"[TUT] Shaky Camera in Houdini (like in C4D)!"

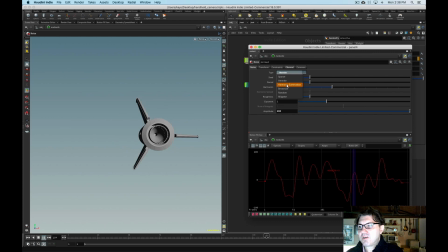[11:16]
Then we have Harmonic Summation, this is a little too crazy we have brownian this is a little too subtle random this is really really crazy and then we have alligator noise so this is
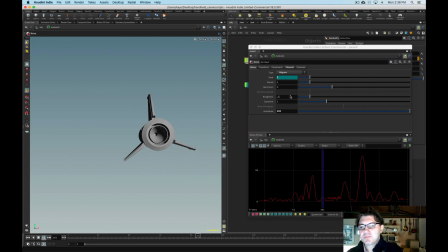[11:32]
just like different kind of noise algorithms that Houdini is kind of using to kind of generate this this graphs I think my favorite one was the Hermite so Hermite looks kind of cool and yeah like I mean I buy this kind of thing The only thing that maybe like,
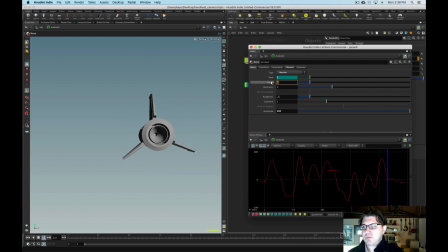[11:47]
maybe like change the periods, maybe like it's happening a little too frequently, let's put it to two. So, okay, this kind of feels a little bit more like the, you know, the missile guidance system is trying to kind of stabilize and kind of navigate all this different kind of like air turbulence and all this other stuff.
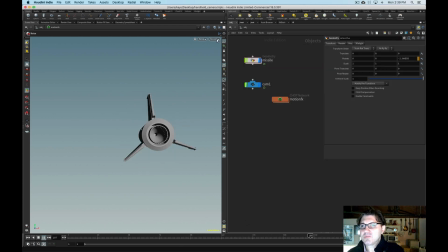[12:06]
So, so this feels a lot more natural. I'm just going to bring back my camera, make this really big.
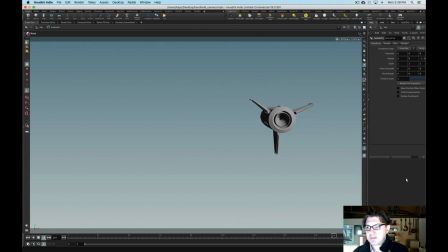[12:11]
So you can kind of see a little bit like the movement that we've achieved. And we can kind of, of course, kind of go crazy, we can kind of keep adding additional movement to our camera, and we can kind of continue to fine-tune things. But if you can kind of imagine this scene where this missile is flying through the air at supersonic speed,
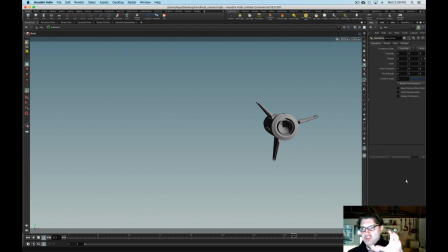[12:29]
and we have this jet chase, and it's like, and everything's going crazy, I mean, this is going to give you that organic, handheld motion feel that makes scenes like these feel so much more realistic. So, I hope you enjoyed this tutorial, thank you for watching, and stick around for the next one, hopefully coming up sooner,
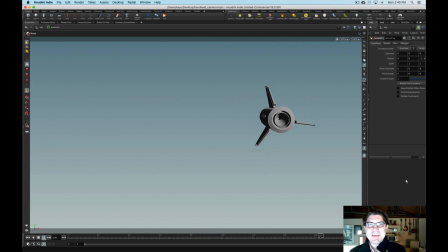[12:50]
like in days, I'm trying to crank as many of these out as possible while I have some free time. So thanks for watching, and talk to you soon!